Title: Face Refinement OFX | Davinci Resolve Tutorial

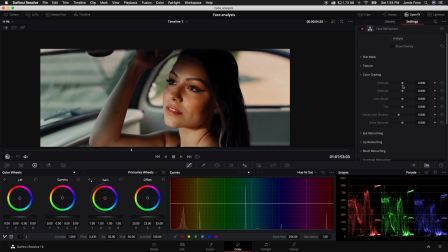I think a lot of the majority of the face refinement tool kind of lies within this tab right here because there's a lot of key components that you want to adjust.
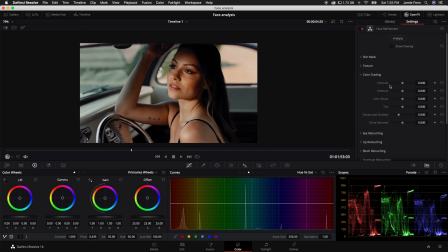Now the first adjustment that we have here is contrast. And this does exactly what it says. It just adds a little bit more brightness to the face while keeping the shadows kind of darker. And you can crank these up or bring them down as much as you want. They're pretty strong, I would say.
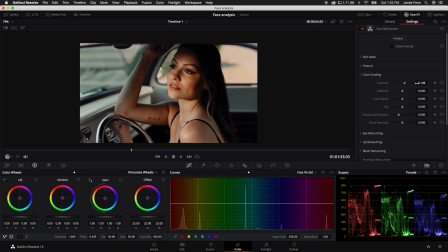Like there's a lot of power in these tools. So you want to kind of just make minor adjustments. If you click and drag the slider, by the way, it kind of goes in bigger adjustments. And if you want to do a little bit more fine-tuning adjustments, you can just click on the number and it drags up in increments of 1.
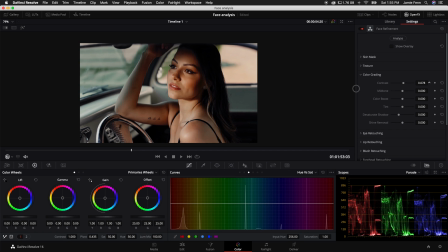So I'm going to go ahead and just do 0.07. Next, we have mid-tone. Now, this basically just kind of pushes luminance into the skin tones, especially in the mid-tone range, like the gamma.
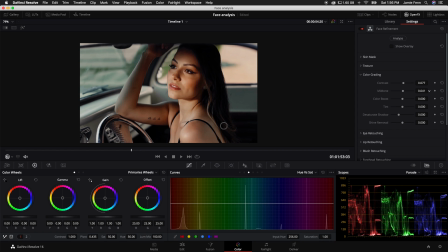And if you crank it up, you can make her look like a ghost. And if you crank it down, again, it does the opposite effect and makes her face look a little bit darker. I'm just doing very small adjustments. I'm only going to go up to, I don't know. I'm looking at her neck, and I want her neck and her face to somewhat be the same exposure, same luminance.
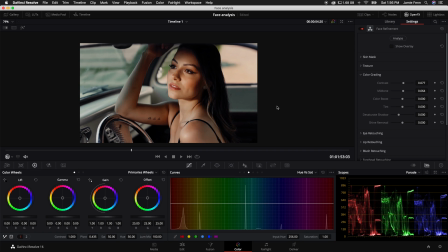So I'm going to go up to 0.064 just here. Next, we have color boost. Now, color boost basically is like saturation, except color boost pushes saturation into the lower saturated areas, as where saturation just makes the colors more saturated where they are.
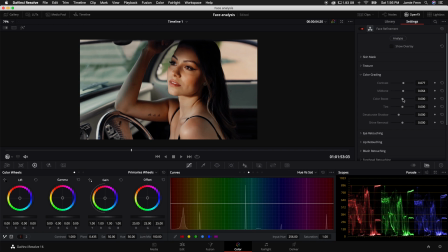If you're familiar with Lightroom, it's kind of like using the vibrance slider. So I like to just give a little bit of color boost, but not too much, because what happens is you start to push color into the shadows and it almost looks a little unnatural, where we will be able to fix that in the next couple of tools. Next, we have tint.
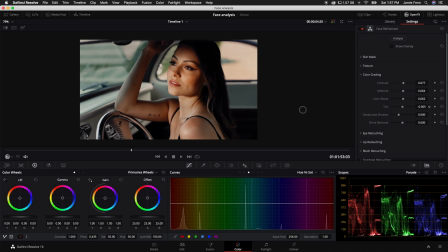Now, if you want to make your actor look like the Incredible Hulk, you can just crank the tint down, or you can make her look really sick and sunburned at the beach, or just gross. So we don't want to do that. I typically don't change the tint slider at all unless there's notes from like an editor, or if there's some specific thing that you need to work on.
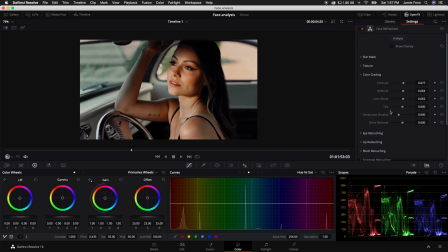I personally just don't use the tint slider. The next adjustment we have here is the desaturate shadow. Now, if you start to crank up the color boost adjustment here, you may want to just turn the desaturate shadow up just a little bit.
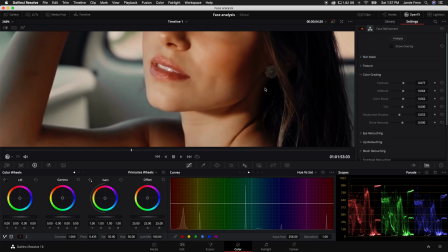If you look here in her cheeks, especially right here,
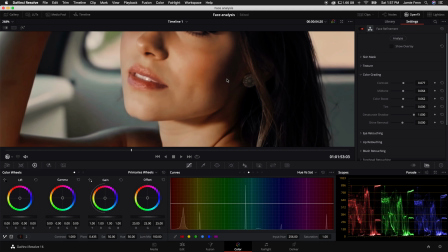if I crank up the desaturate shadow, you can see it pulls away that color that we somewhat introduced with the color boost.
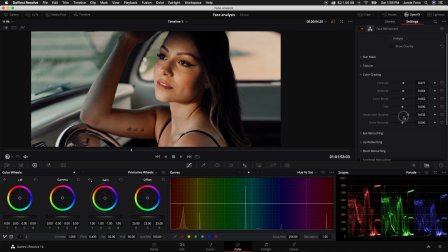And I don't typically like to crank this all the way up like that, but I do like to just introduce a little bit of desaturation in the shadows, just to somewhat counteract the color boost that we put in. Next, we have shine removal.
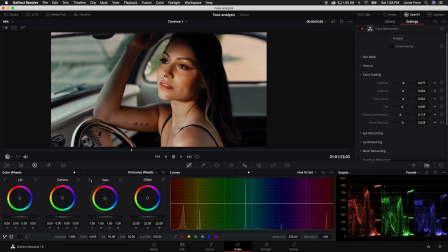It can remove shine if you go into the positive values. So if you look at her face, she has some shine on her nose and on her cheeks, a little bit on her forehead.
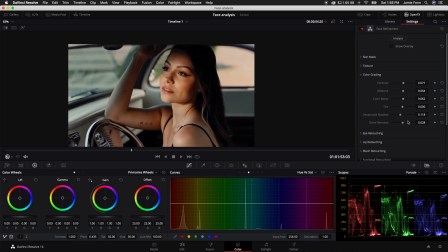She's in the shade inside of a car, so there's no hard light on her face. Sometimes you'll get a shot that has a lot of hard light and you may need to remove it. So you can turn up the shine removal. As you can see, it basically makes her face look a little bit more flat.
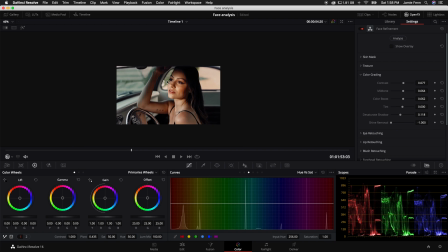And if you start to go into the negative values, you can actually add shine to her face. So if you want it to look a little bit more contrasty and dynamic, you can turn that down.
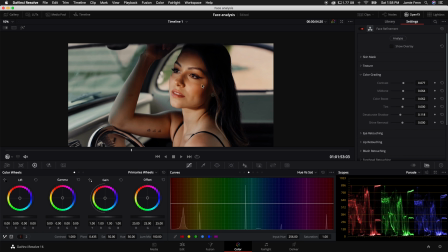But for this situation, I may just leave the shine removal at where it is, because I don't think there's too much of an adjustment that needs to be done here. Shine removal also helps with sweat. If someone's really shiny, that does really help. So feel free to use shine removal for, maybe someone working out or something.
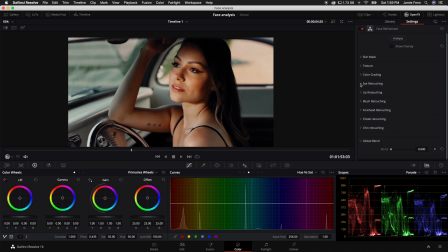Now we have a bunch of other tools down below that are kind of acting like a digital makeup assistant, and it allows you to really focus on certain facial features.
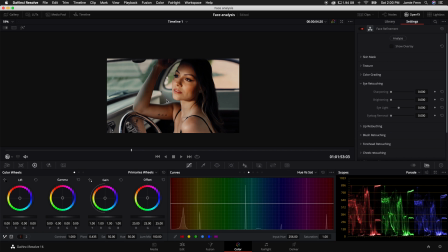So usually when I have a person that's in the shot and the main focus is their eyes, one, I try to make sure their eyes are in focus with the camera.
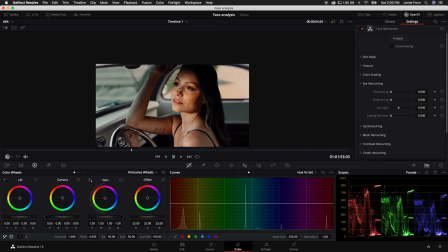And then second, I like to also add just a little bit more focus to the eyes area by using a little bit of sharpening.
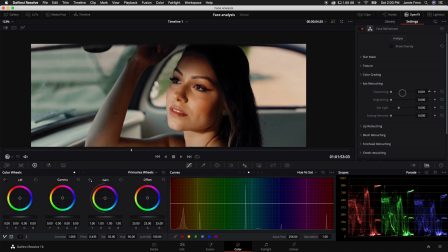And if you turn this up just even to 0.02, it starts to add a little bit of sharpening to her eyes and her eyelashes.